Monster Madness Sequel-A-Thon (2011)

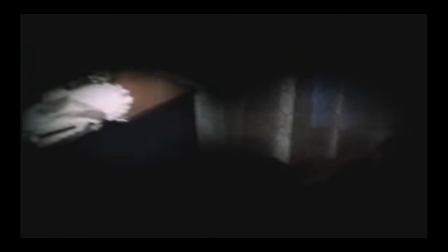The arm during the long POV shot is Deborah Hill, and it's rumored that John Carpenter himself played Michael Myers somewhere.
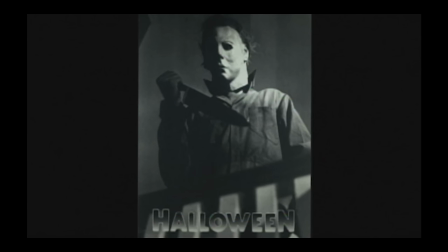But if there is any one actor that can be identified with Michael Myers, it's William Shatner. That's his face on the mask. Since this was a low-budget movie, they didn't make their own mask. They went to the store and bought any mask they happened to find.
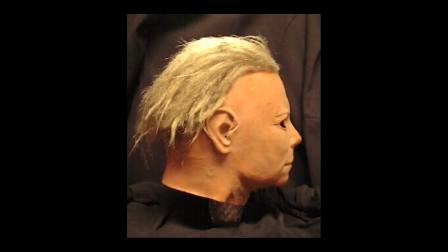They went with a Shatner mask, removed the eyebrows and sideburns, messed up the hair, and painted the face white. The original store mask was created by Don Post in 1975.
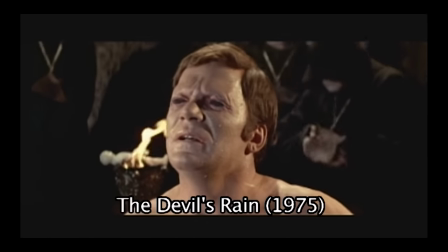The same year, a movie came out called The Devil's Reign, starring William Shatner.
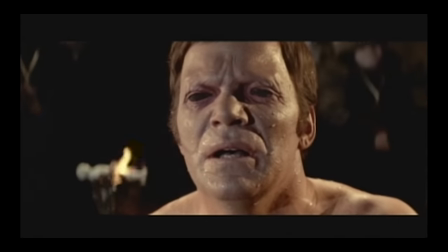His face looks identical to the famous Michael Myers expression.
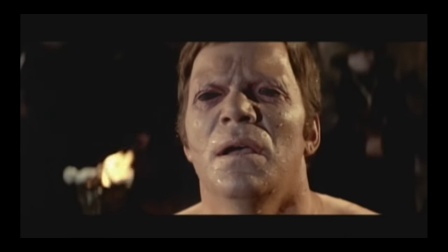The Don Post mask was said to be labeled as a Captain Kirk mask, though it's rumored that the life cast was taken from Shatner on the set of The Devil's Reign.
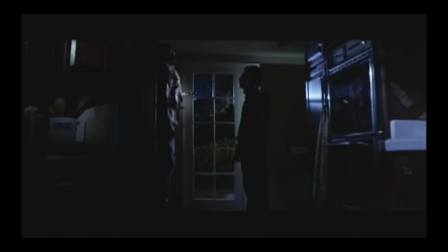Strangely, Shatner even does the famous Michael Myers head tilt. If there's no connection whatsoever, then it's one hell of an eerie coincidence.
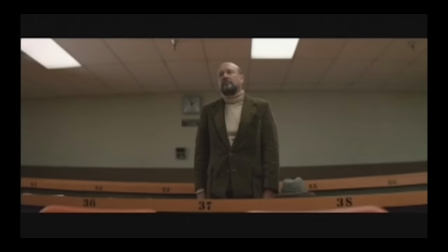When Halloween came out on television, it fell a few minutes under the time slot they needed,
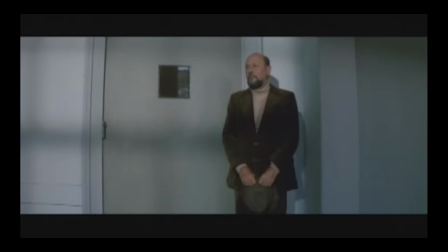so they had to film a few extra scenes while they were in production of Halloween 2.
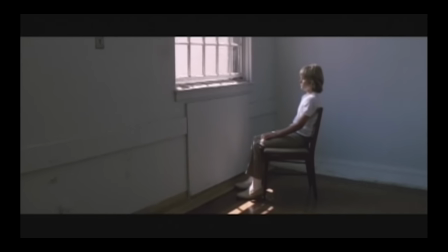Fans of the first movie might want to check out the extended TV cut for curiosity's sake.
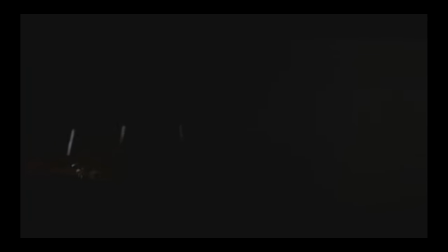Music plays a big part in creating the haunting atmosphere. It was composed by John Carpenter.
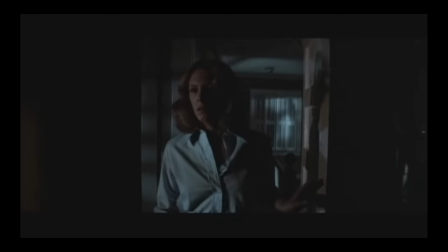Without this music and shrieking sound effects, it probably wouldn't be as scary. I think part of the reason it's so scary is because it starts out kind of slow.
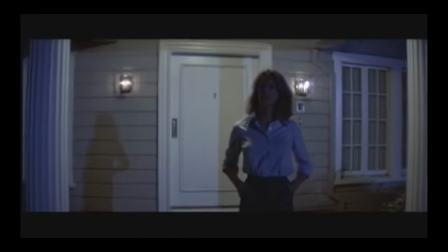It lets your guard down, it builds up, and then it hits you in the face.
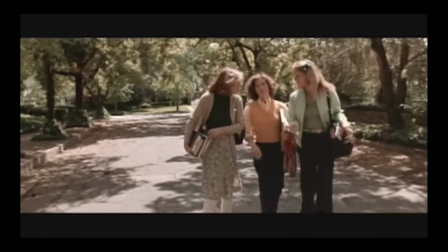I think there are many boring scenes in the first half, like when the girls are walking around and talking.
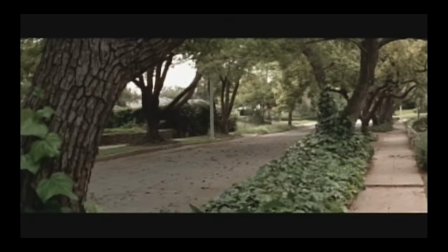Except for Lori, they act so ditzy and use the word totally way too much.
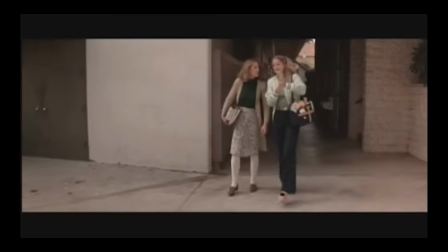Totally. Totally. Totally. Totally. Totally. Totally. Totally wiped out.
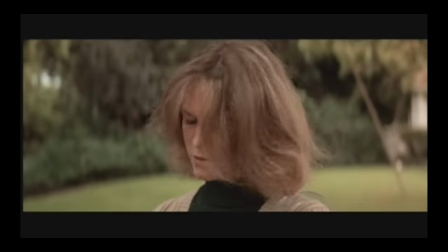I don't think you have enough to do tomorrow. Totally.
Some of the dialogue is downright awful.
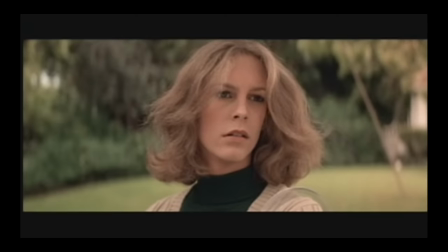Well, who needs books anyway? I don't need books. I always forget all my books.
But it's hilarious, and in the long run, it makes the ending more terrifying because you're not really expecting it.
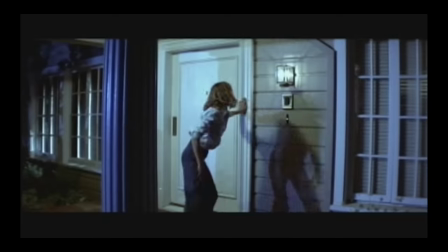The final chase scene with Lori is still one of the best of the slasher genre.
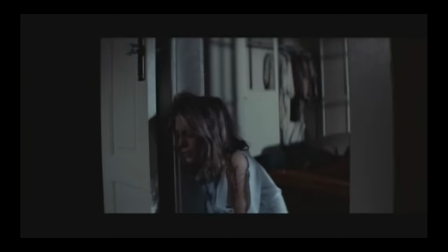The chase goes across the street back to the house she's babysitting and has multiple false endings. By the end, you're exhilarated, and it works with every repeated viewing.
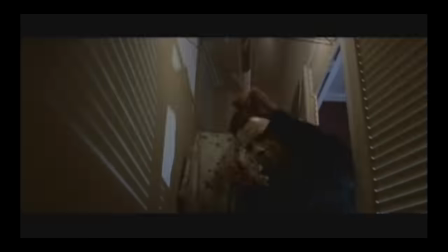There's something special about this movie because it's low budget and not overproduced.
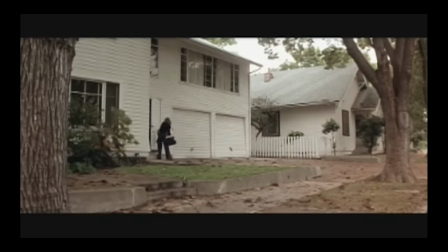Every subtle thing about it, like the dead leaves blowing across the street, it all just feels so real and legit. I try to make it a tradition to watch it every October, ideally on Halloween night. That's the perfect mood. Let me set it up. Turn out the lights, light up some jack-o'-lanterns near the TV,
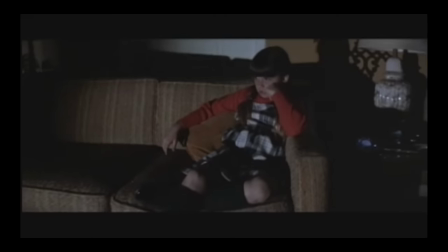start the movie when the night is still early enough so that trick-or-treaters are coming to your door, but don't answer the door because you're watching Halloween. Put out a witch's kettle full of candy and let those little fuckers help themselves. The sounds you'll hear at your door will set up the perfect ambience.
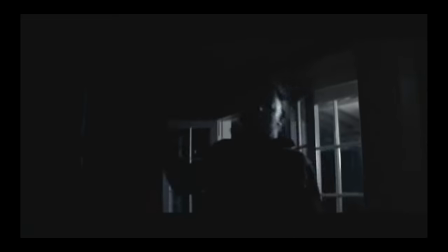By the time you get to the final chase scene, you'll be completely immersed.
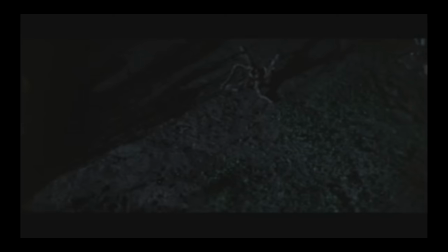As the movie ends on one of the greatest cliffhangers of all time, get up and take a peek out your front window, looking out onto the quiet night street.
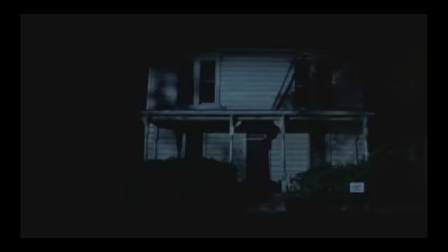With the music filling the background and the sounds of Michael breathing, you'll swear he's out there somewhere.
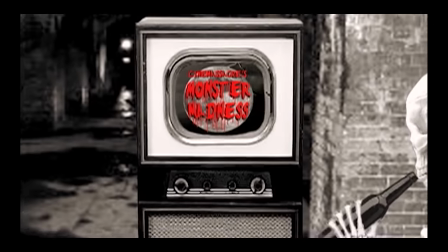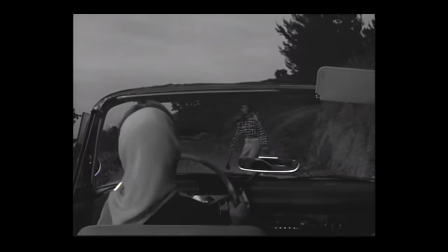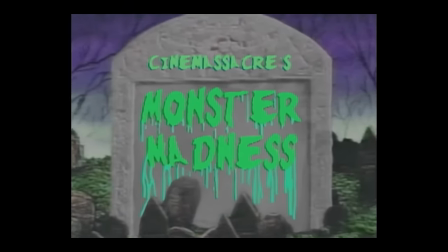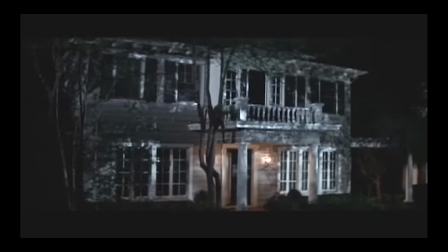In the whole Halloween series, Halloween 2 is the only sequel that seems like it had a purpose of being made.
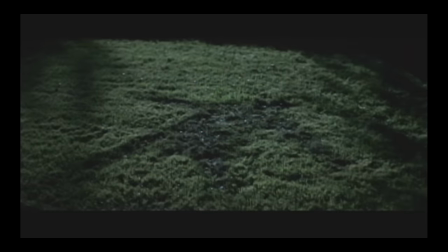The first one ended on a cliffhanger with Michael Myers on the loose. You can just hold that in your mind, that unresolved feeling that he's still out there.
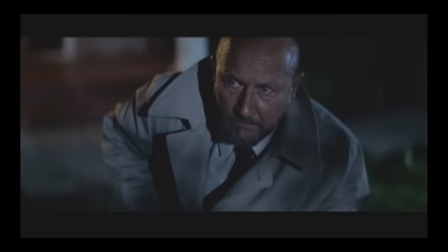Or if you want closure to the story and you want to see what happens next, then you can watch Halloween 2.